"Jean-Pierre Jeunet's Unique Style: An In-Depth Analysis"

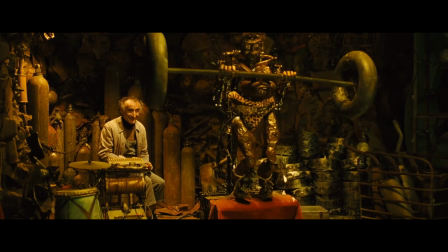(7:52)
Contortionists, humanoid robots and automatons, human cannonballs, imaginary friends,
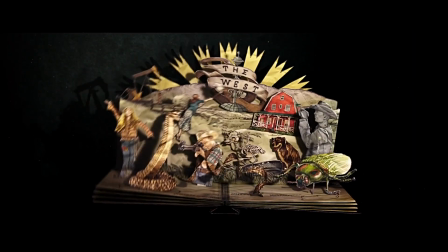(7:59)
Rube Goldberg devices, pop-up books, talking paintings, talking photographs,
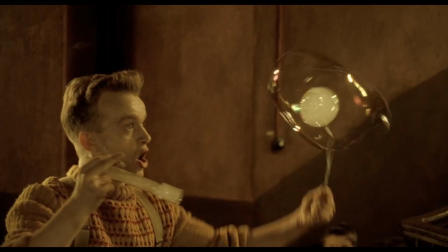(8:05)
talking dogs, bubble shows, trained fleas, physical comedy,
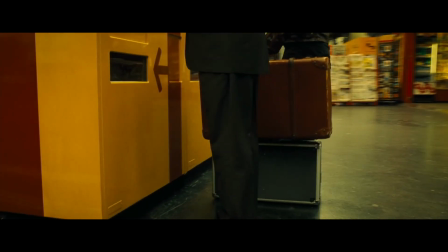(8:12)
unconventional musical instruments, creative thefts, human statues.
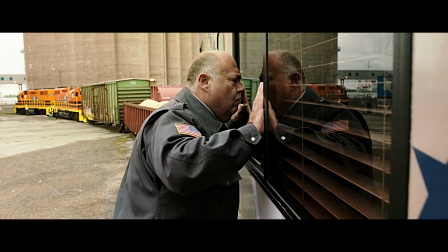(8:19)
He obviously has very playful and childlike sensibilities.
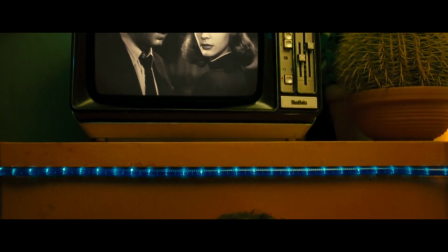(8:23)
In Micmacs, about 5 minutes and 20 seconds into the film, the main character gets shot in the head. We see the end, and then the screen goes to black, and the credits roll,
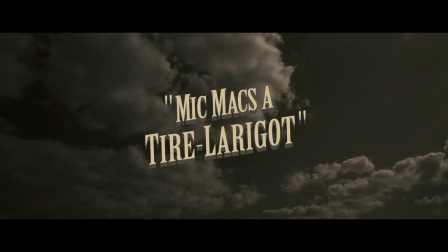(8:34)
complete with the names of the actors and directors, and they go on for over a minute of screen time.
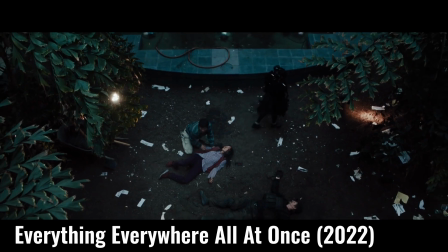(8:40)
Of course, it's just a trick. The film isn't really over. They did the same thing in Everything Everywhere All at Once. I'm not entirely sure it works in Everything Everywhere. It draws attention to the fact that you're watching a movie with actors and directors, and it kind of takes you out of the reality the movie's trying to create.
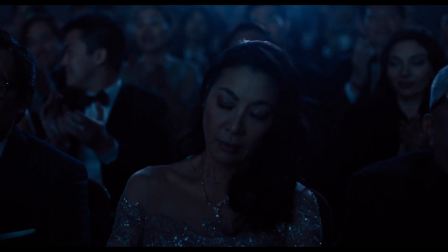(8:57)
With Micmacs, though, it happens very near the beginning, so you aren't fully immersed in the reality of the story yet, and it also serves as the opening credits.
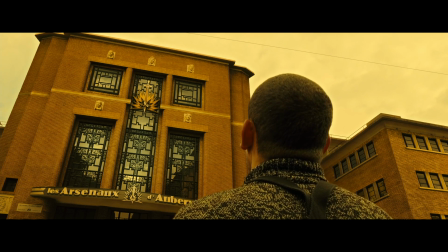(9:06)
And there's this other scene where Danny Boone discovers the headquarters of the two arms dealers who are responsible for the death of his father as well as his own brain damage.
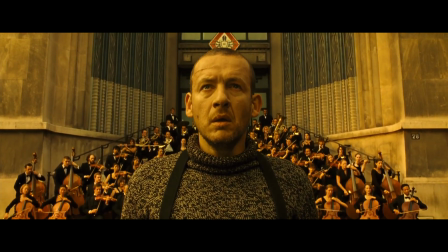(9:15)
Ominous music starts to play, but as the camera moves down, we realize it's all in his head, and he slaps himself and it stops.
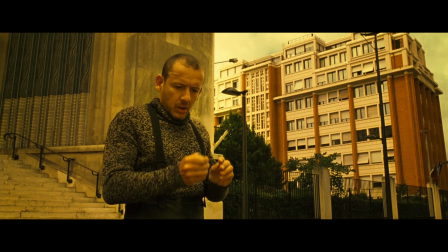(9:22)
What an incredible amount of work to bring in a whole orchestra to film what ends up not even being 5 seconds of screen time.
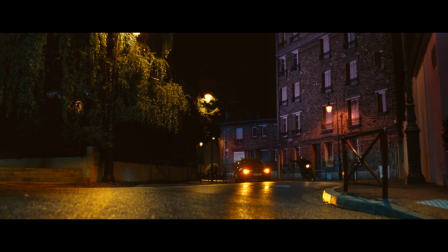(9:30)
Speaking of breaking the fourth wall, in Micmacs, there's another funny detail I noticed. There are movie posters for Micmacs in the film Micmacs.
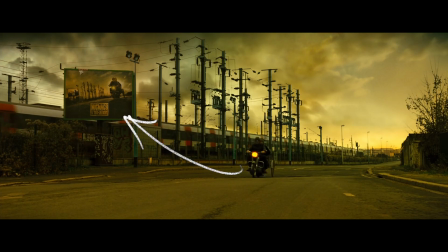(9:37)
You can see them at various points throughout the film. I thought this was kind of funny. Maybe a little too meta, but hey, make the film however you want.
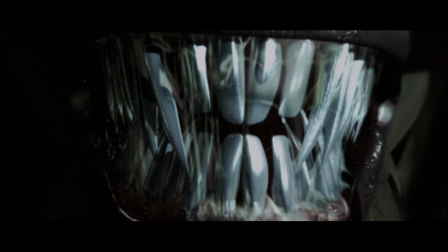(9:45)
The opening shot of Alien Resurrection is a set of razor-sharp teeth that we suspect is an alien, but when the camera pulls back,
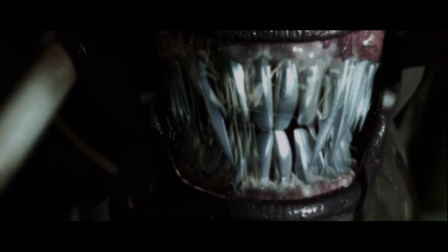(9:52)
we see it's a perspective trick and we're actually looking at a tiny bug that gets squashed immediately. I think this is a funny
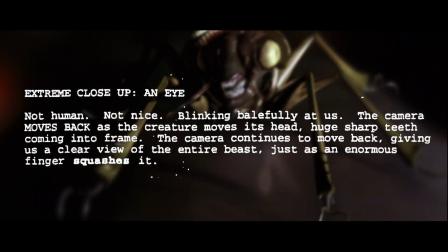(9:59)
gag, but it's interesting that it was actually in the original script written by Joss Whedon. Yes, that Joss Whedon.
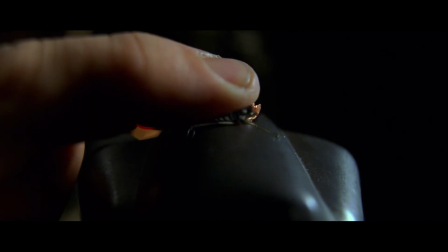(10:04)
So while this may not be a playful bit that Jeunet came up with himself, I feel like it really fits his filmmaking sensibilities.
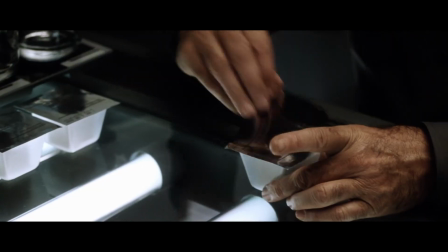(10:11)
There's another shot in Alien Resurrection where the captain pours someone a whiskey.
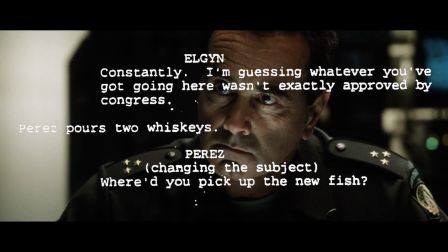(10:15)
The screenplay just says, Perez pours 2 whiskeys,
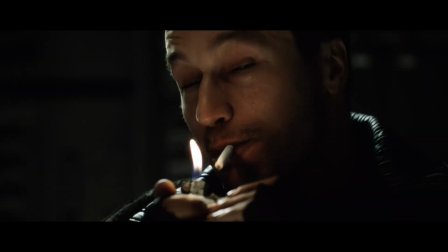(10:19)
but Jeunet adds this little detail where the whiskey is in a cube form and has to be released by applying a laser beam to it.
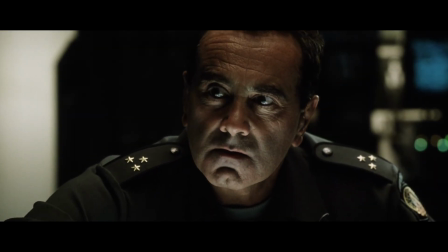(10:27)
I love this. It's just a tiny little throwaway moment, but it really helps to build this sci-fi world.
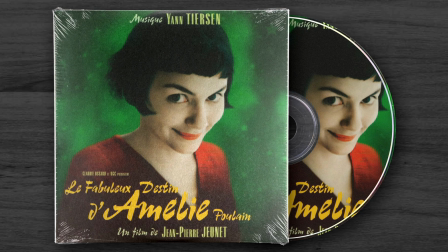(10:32)
Even his music is playful. Listen to one of the songs from the Amélie soundtrack. Jeunet had Jan Tiersen use a toy piano for the music because it has such a distinct and whimsical sound.
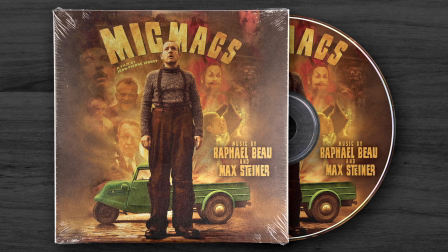(10:48)
In Micmacs, there are a couple songs on the soundtrack that are made up of clicks, buzzes, mechanical noises, and sound effects.
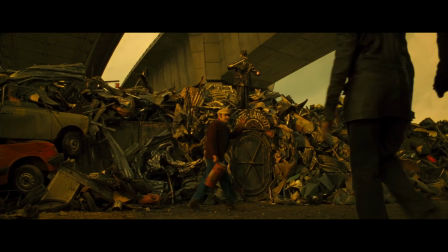(11:00)
Fits with the story too, as the plot is about a ragtag group of people who live in the debris of a junkyard.
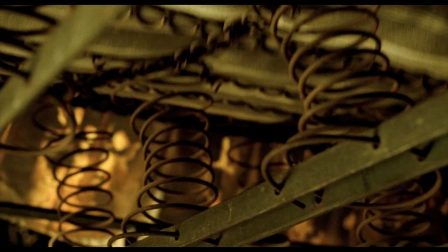(11:06)
The sounds on the soundtrack are a way of highlighting that. Speaking of sound, there's a great gag in Delicatessen.
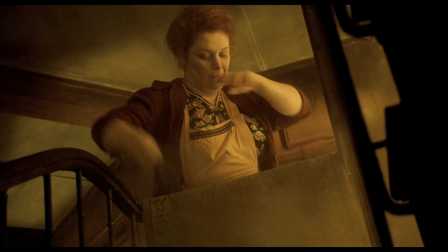(11:13)
There's something going on upstairs, wink wink, and there's this rhythmic noise that's echoing throughout the whole building.
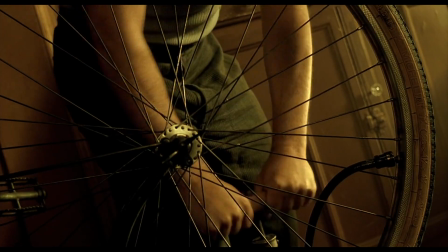(11:19)
Slowly, all of the other noises in the building start to sync up to the rhythm.
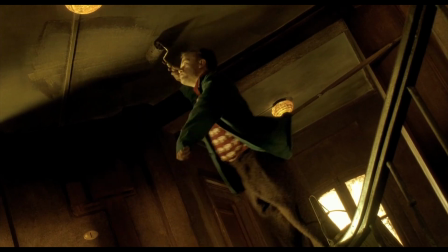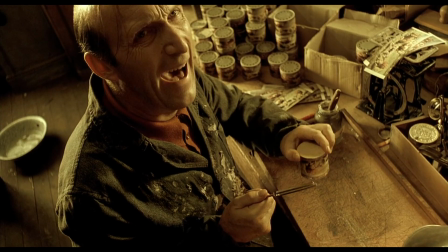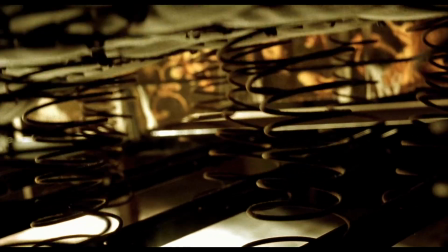(11:33)
It's such a creative and hilarious scene that they used it for the movie's trailer.
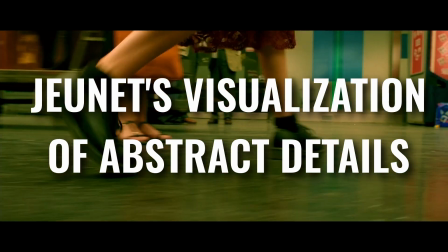(11:39)
Jeunet has a knack for visually depicting intangible things like emotions, thoughts, and plot points.
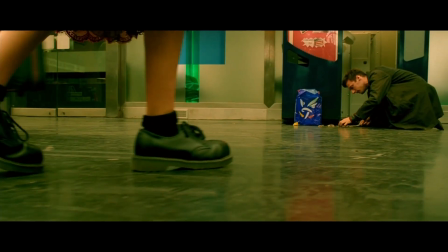(11:46)
It's something that I've really liked about his style.
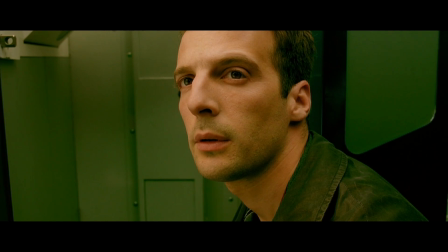(11:49)
In Amélie, when she sees this man she's infatuated with, we see her heart start to glow and beat fast.